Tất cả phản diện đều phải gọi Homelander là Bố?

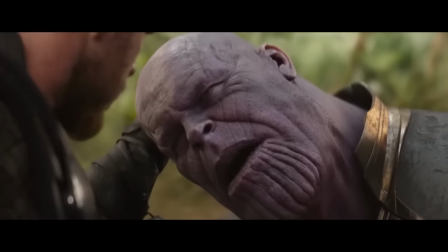[3:41]
Và theo Thanos thì đều là trình đáng Bạn có chửi mẹ hắn béo thì cũng chả làm sao Miết là bạn không ảnh hưởng đến kế hoạch của hắn Đương nhiên nếu ngược lại,
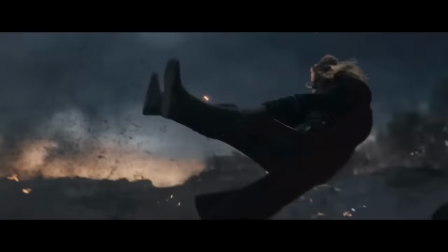[3:48]
bạn ảnh hưởng đến kế hoạch của hắn Ờ, bây giờ thì thằng nào bảo bố mày tím Lúc này thì Thanos mới thực sự trở thành Một phản diện gieo rắc sợ hãi lên toàn thể vũ trụ Được rồi,
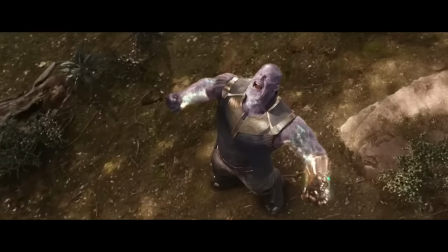[3:56]
đến giờ thì đã có Hai tiêu chí để tạo ra một nhân vật phản diện Một là tranh lệch sức mạnh, hai là một động cơ Để đấm thằng khác,
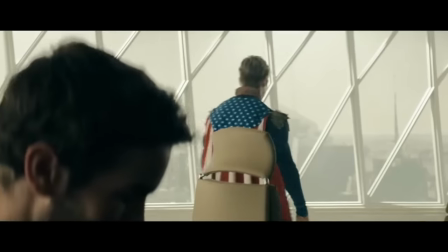[4:02]
như thế thì đã đủ chưa Chắc chắn là chưa Tiêu chí thứ 3 chính là quá khứ của kẻ phản diện Well,
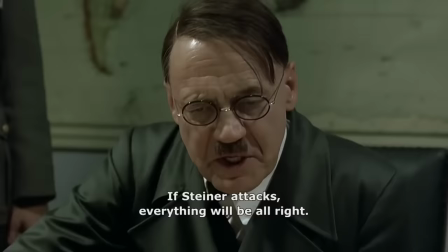[4:07]
bạn sẽ không sợ Hitler Nếu chỉ biết đấy là một thằng trượt học viện mỹ thuật Thế thì Đức Quốc xã
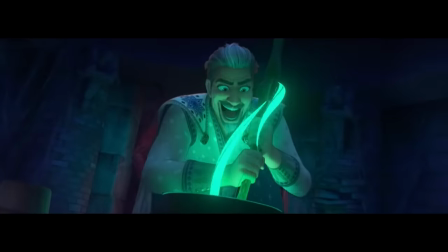[4:12]
nghe cũng chẳng có gì lắm Đa số phim hoạt hình dành cho trẻ em đều gặp phải vấn đề như thế này Ví dụ như Wish,
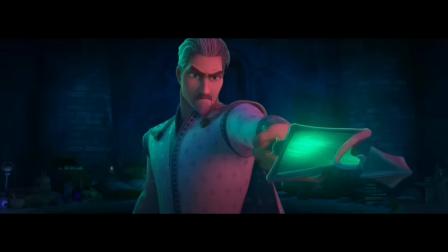[4:17]
báo vật kỷ niệm 100 năm của Disney đi Nhân vật phản diện là vị vua Magnifico Là pháp
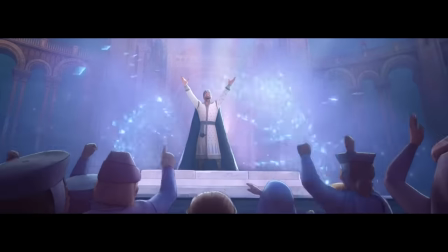[4:21]
sư duy nhất xuất hiện trong phim Có động cơ rõ ràng là bảo vệ vương quốc Bảo vệ ngai vàng của ông ta
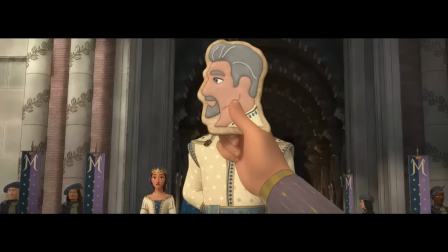[4:27]
Magnifico đã làm gì trong quá khứ Xây dựng nên một vương quốc hòa bình thịnh vượng Tịch thu giấc mơ của mọi người để đảm
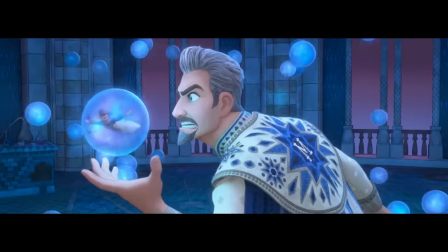[4:32]
bảo không có cái nào gây họa Hấp thụ sức mạnh từ những giấc mơ để có thể nâng cao sức mạnh bảo vệ tổ quốc Rốt cuộc ai
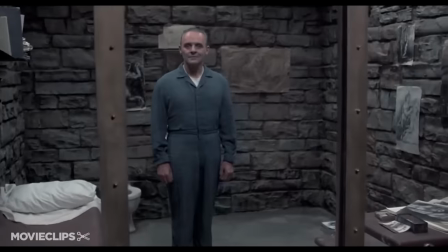[4:37]
mới là kẻ xấu Thế nên một nhân vật cần có những phân cảnh làm gì đó xấu xa khủng khiếp Hoặc là được người ta kể
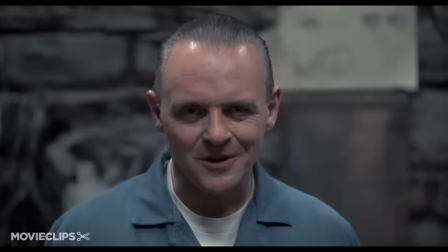[4:42]
lại như trong sự im lặng của bầy cừu cũng được Khán giả lúc đó sẽ tin tưởng tên này là người xấu và sẽ tiếp tục làm
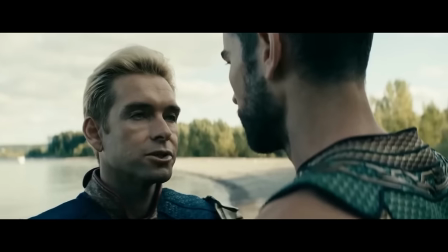[4:47]
điều xấu Quay lại với Homelander Tên này hơi khác một tí Phim thì không tạo ra quá khứ tội ác của hắn ngay từ đầu Thay
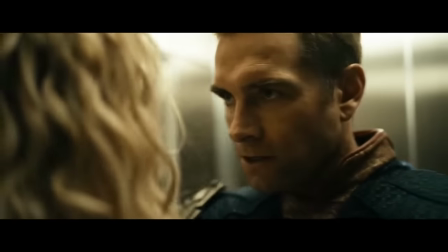[4:53]
vào đấy đạo diễn đấm thẳng vào mặt bạn Một tỷ việc xấu xa Homelander làm xuyên suốt bộ phim Đấy là tiêu chí thứ 3 Bây giờ
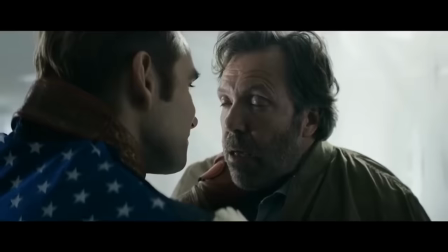[4:59]
đến với tiêu chí thứ 4 Cái này là cái quan trọng nhất Cái hiệu quả nhất để tạo nên một siêu phản diện Một kẻ khiến
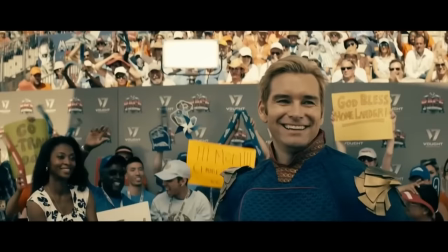[5:04]
cho bạn luôn bị lo lắng và sợ hãi khi đối mặt Một phẩm chất mà chắc chắn fan của The Boy nào cũng có thể nhận ra
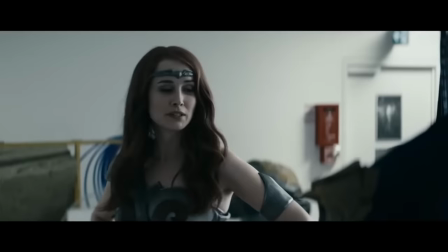[5:09]
Đấy chính là việc không thể hiểu được suy nghĩ của phản diện Không thể đoán được họ sẽ làm gì tiếp theo Kiểu không ngờ gặp phải
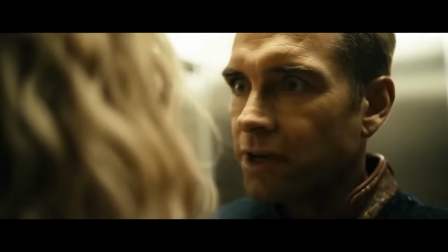[5:15]
thằng Liêu Đây chính xác là thương hiệu của Homelander Dù đã trải qua không biết bao nhiêu bộ phim kinh dị Tâm hồn đã mài nhẫn
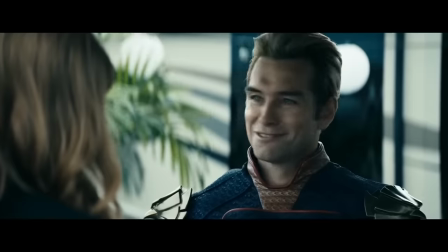[5:20]
với máu me và bạo lực Thì Homelander vẫn khiến tôi cảm thấy cực kỳ bức bối mỗi khi hắn xuất hiện Chả thấy biết được một
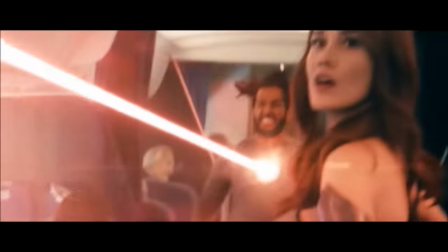[5:26]
giây sau hắn sẽ giết ai Bởi vì tất cả tính mạng của những người khác trong mắt tên này chẳng khác gì sâu kiến Thậm chí đa
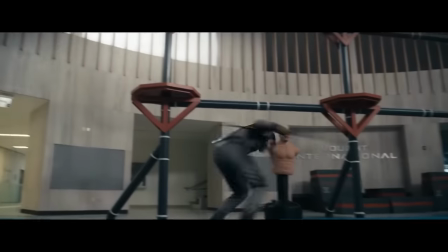[5:31]
số siêu anh hùng thì cũng chỉ một hit với tên này mà thôi Như siêu anh hùng mù này Tôi quên sử tên anh rồi Nên thôi cứ gọi thế nhá Anh này đang vui mừng các thứ vì được gia nhập The Seven Lại còn được gặp idol Homelander Homelander cười nói đáp
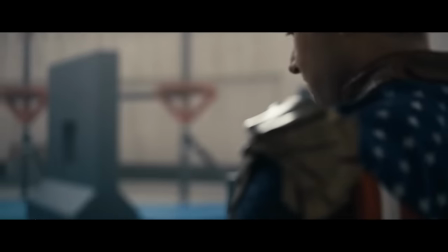[5:43]
lại Rồi đột nhiên vỗ bóp cái vào tai anh mù Thế là chết queo Đố ông nào xem phim mà lường trước được cảnh đấy Nếu mà Homelander
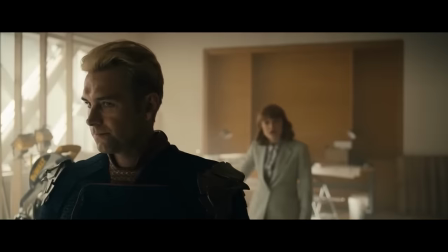[5:49]
có biểu hiện kỳ thị người khuyết tật trước đấy Một tí tị thôi Không mua tâm từ thiện chẳng hạn Thì may ra ông nào
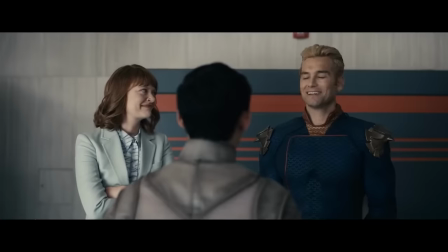[5:55]
tâm lý biến thái còn đoán ra được Đây thì đúng kiểu là méo thể nào lường trước được Đây là một trong những cảnh xây
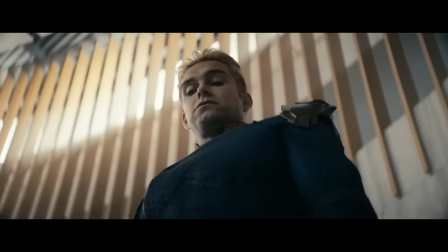[6:01]
dựng nên sự khó đoán của Homelander Trông như hắn giết người vô tội mà không có một lý do gì hết Cơ mà như thế thì không giống
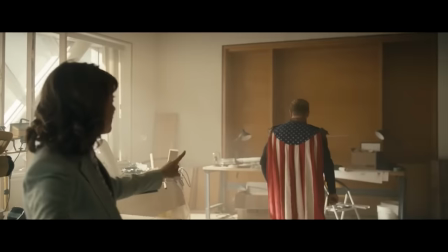[6:06]
với tiêu chí thứ 2 Có động cơ làm điều ác Quay lại với cảnh ban nẫy Thật ra Homelander có động cơ thật Thật ra
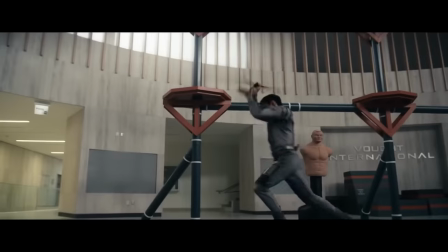[6:12]
thì hắn ghét và coi thường tất cả những ai yếu hơn hắn Có nghĩa là tất cả mọi người Cơ mà với những trường hợp bình thường thì
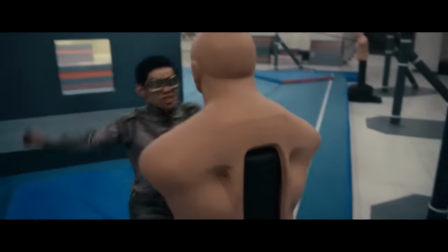[6:17]
không xa Nhưng việc nâng một người khuyết tật lên vị trí ngang hàng Thì Homelander coi đó là một sự xúc phạm Điều đấy đã động
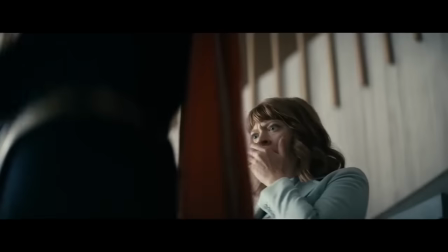[6:23]
chạm đến lòng tự tôn của hắn Thế nên Homelander mới ra tay Sự ngược đời ở đây là chúng ta thường sẽ biết động cơ của phản
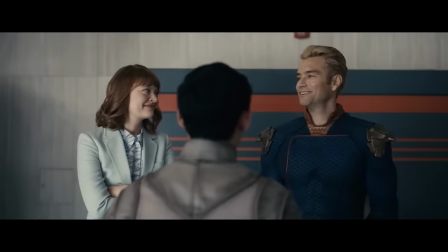[6:29]
diện trước Rồi mới đến phân đoạn chứng minh động cơ ấy Còn giờ boy thì ngược lại Phân cảnh xảy ra thì chúng ta mới biết được
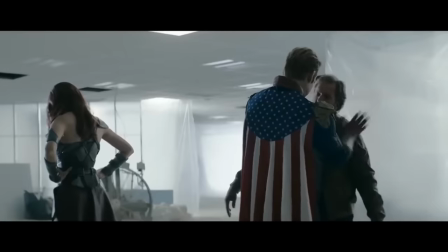[6:34]
động cơ của phản diện Mà cái động cơ còn tùy biến theo suy nghĩ Tính cách của Homelander Thế thì cái động cơ đấy chẳng khác
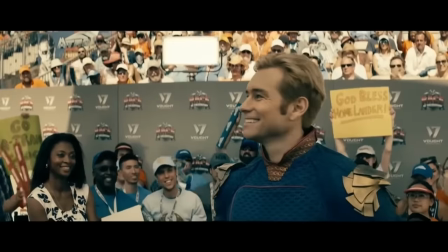[6:40]
nào là vô hạ Homelander hoàn toàn có thể giết tất cả mọi người xung quanh Bất cứ lúc nào Thậm chí hắn cũng chẳng thèm đe dọa
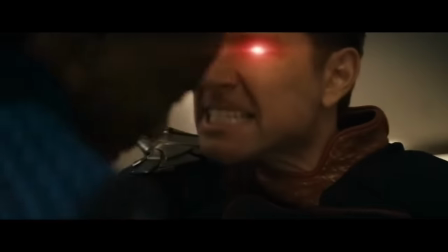[6:45]
trước làm gì Cứ đấm thẳng vào mồm bọn nó luôn Những cảnh phim như thế đã gieo vào đầu khán giả sự sợ hãi về Homelander
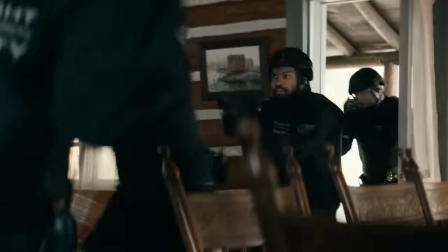[6:51]
Thêm một cảnh nữa để chứng minh rằng tiêu chí này thật sự quan trọng Ở cuối phần 2
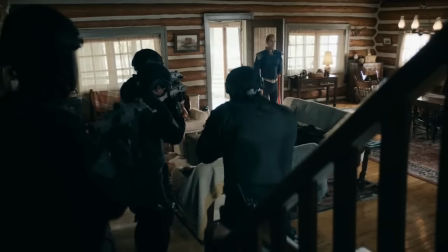[6:55]
Homelander đối đầu với một đội SWAT trong nhà Mấy anh này đã bắt cóc con trai của án Cảnh này thì đủ tiêu chí Có sự tranh lệch với sức mạnh cực kỳ lớn Homelander
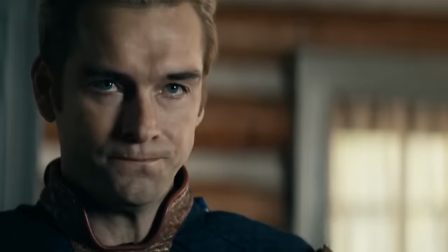[7:03]
thì có tiền sửa ác nhân rồi này Có động cơ để đấm nhau này Đối mặt với một đội SWAT Homelander chỉ bình tĩnh đóng cửa lại
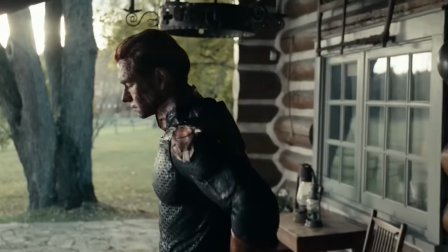[7:09]
Xong xuôi thì bước ra ngoài Bề ngoài đẫm máu Đấy cảnh này xem chả có gì đáng sợ cho lắm Vì bạn đã biết thừa là
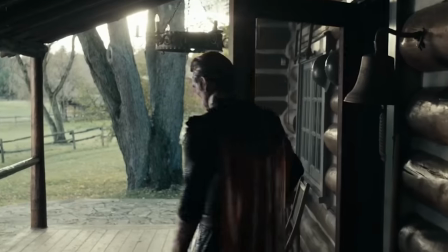[7:15]
đám SWAT này Tết này con không về rồi Đấy Sự bất ngờ Hay không thể đoán trước Là cực kỳ quan trọng Thậm
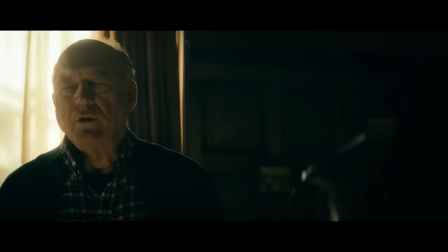[7:21]
chí có phần lấn át Ba tiêu chí đầu Tại sao lại như vậy Trung quy của sự bất ngờ Cũng đến từ Nỗi sợ lớn nhất Của loài người mà
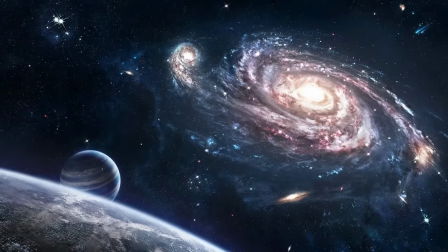[7:26]
thôi Đấy là sợ những điều Mà chúng ta chưa biết Sợ vũ trụ này Sợ bóng đêm này Sợ khi bạn gái Đột nhiên chậm
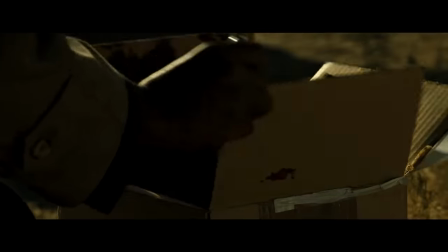[7:32]
kinh Và buồn nôn này Hay là một ví dụ kinh điển Trong làng địa đài What's in the box Ai chưa biết cái meme này Thì tìm xem
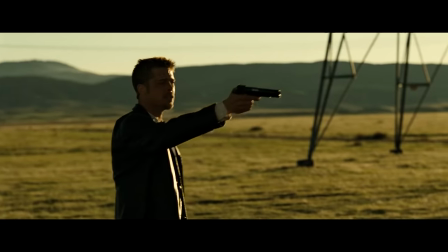[7:38]
phim 7 nhé